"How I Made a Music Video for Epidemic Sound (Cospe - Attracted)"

And here's another example where I don't use transitions, but I also use the camera movements plugin from LenoFX. And that is here that I want to enhance the shots a bit to give them a quicker feel.
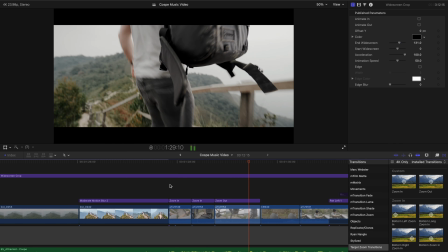Like, so when we watch the sequence, you see it feels pretty quick. And this is mostly because of those zooms.
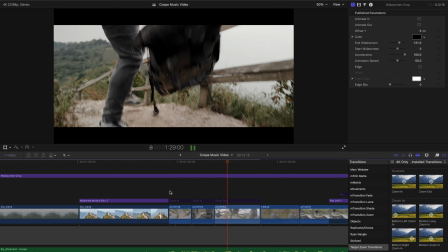When I turn them off, you see it's still okay, but it feels a lot slower because there's a lot less motion in the shots.
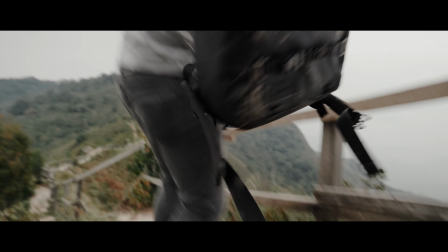When I turn them back on again, just adding those zooms, it adds so much. Again, I could also have done that via keyframes manually, but I use that motion plugin, movements plugin from LenoFX here to do that quickly because it saves me some time in post. Not sponsored, by the way.
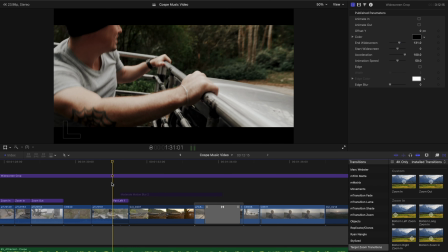And here again, I use the pen left plugin again from Ryan Nangle here to transition from
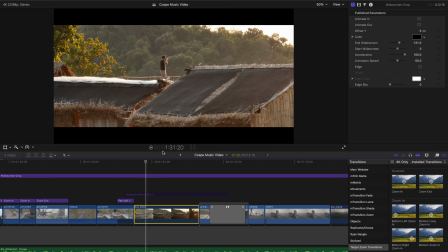the car into this shot here that I did with the Mavic 3 with the telelens there.
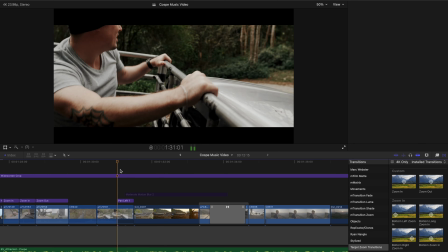That's where you can see all the parallax. It looks great. There, it is actually exactly that example.
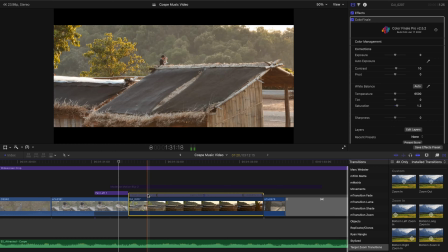Like here in that clip, I use speed ramping here at the beginning to have a fast motion.
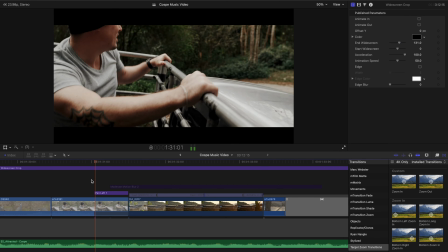And then I use that pan left effect here from Ryan Nangle to transition into that motion.
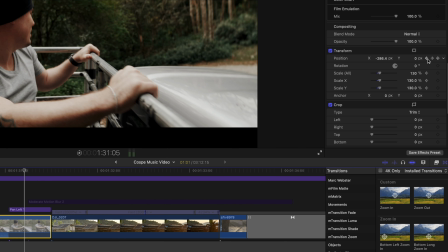It's not only that effect, I also did some keyframing here. Here I set some keyframes to animate the first clip from
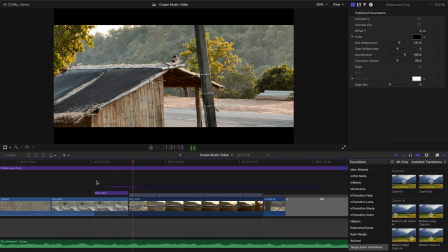the right to the left so that it feels a bit smoother, because actually this clip was too steady before. And here's another example of good use of transitions. Here we have these two shots with a cat, and I combine these shots with a zoom out effect, but instead of just zooming out from the center of the frame, I zoom out from the cat.
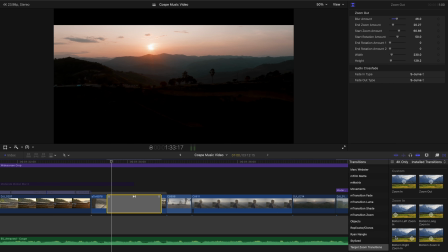And I do that by using a plugin, I think it's also from Ryan Nangle, it's called Target Zoom Transitions.
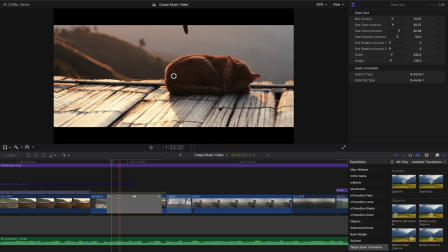If I would only do the zoom out effect from the center of the frame,
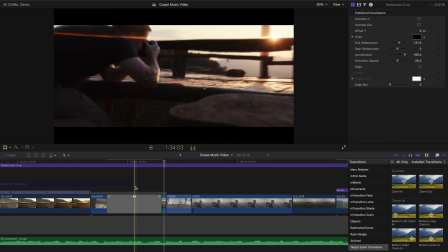you can tell it looks pretty bad because we're just going from the center even if the cat is there,
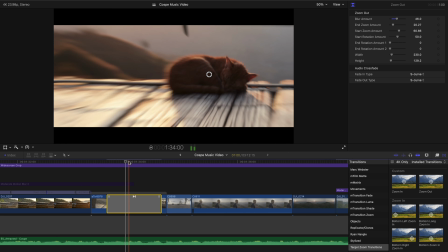and that doesn't really fit. So instead what this plugin allows me to do is to move the center point
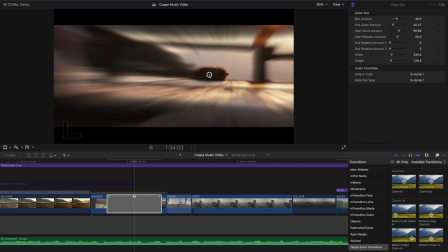around on the cat or anywhere else, wherever I want to place it here. Like I could place it literally everywhere, just redo it.
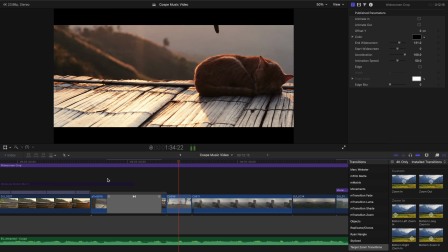And as you can tell, because I have it on the cat, it just looks so much better.
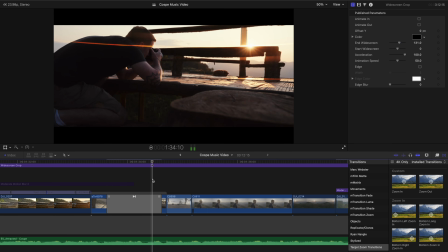It really looks like I would zoom out from the cat. That's really important to think about stuff like that. When you use the zoom out and zoom in effects, always think about what subject are you zooming into or out from, and try to match that with a plugin like that, because if you always only zoom into the center of the frame, usually doesn't come that good. And another transition that I used here, it's pretty standard as well.
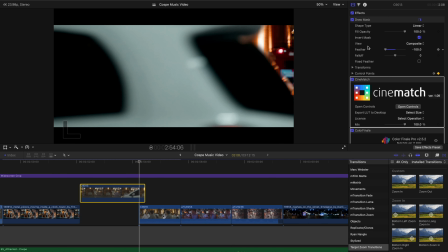It's a mass transition. Here you see the car driving through the frame.
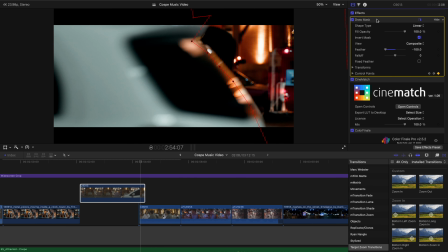And now when I go here frame by frame, you see I just masked out the end of the car, and that's why me and my girlfriend appear there.
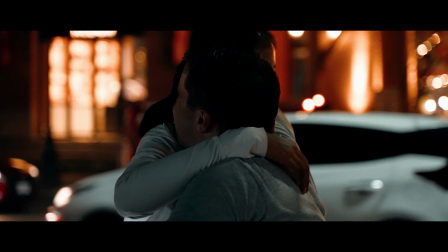Let's just rewatch that. chip. Search for mass transition here on YouTube and you will find many tutorials about that. It's actually really easy to do. Just takes a bit of time sometimes. And now if we look at the whole timeline, you can actually see it's super simple,
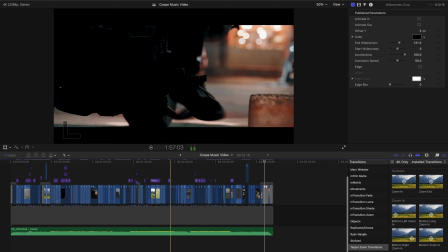mainly because I didn't have to do any sound design, like it's completely empty at the bottom.
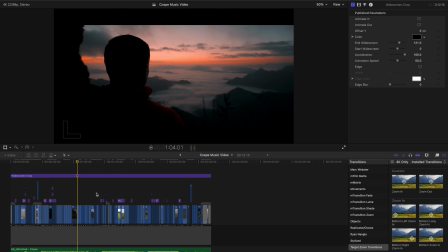But aside from that, it's also mostly just jump cuts and a few transitions wherever it fits, a bit of motion blur and so on added. So it's really not a complicated edit, and I think that's also a good takeaway from this video here. Your edits don't necessarily have to be complicated. If you think in sequences and if you have a good story, a good narrative, then even if you mostly do jump cuts, it comes out really good. All these fancy transitions and so on, you can insert them sometimes where they fit, but if your video is not already great without all those transitions, then they won't do that much. Also, of course, I did a lot of color grading here, but this is another story. Color grading is always a bit more difficult. I have a color grading course for that, which you will find in the description. So just check that out if you want to learn more about color grading. But now let's come to the 3 learnings from this video.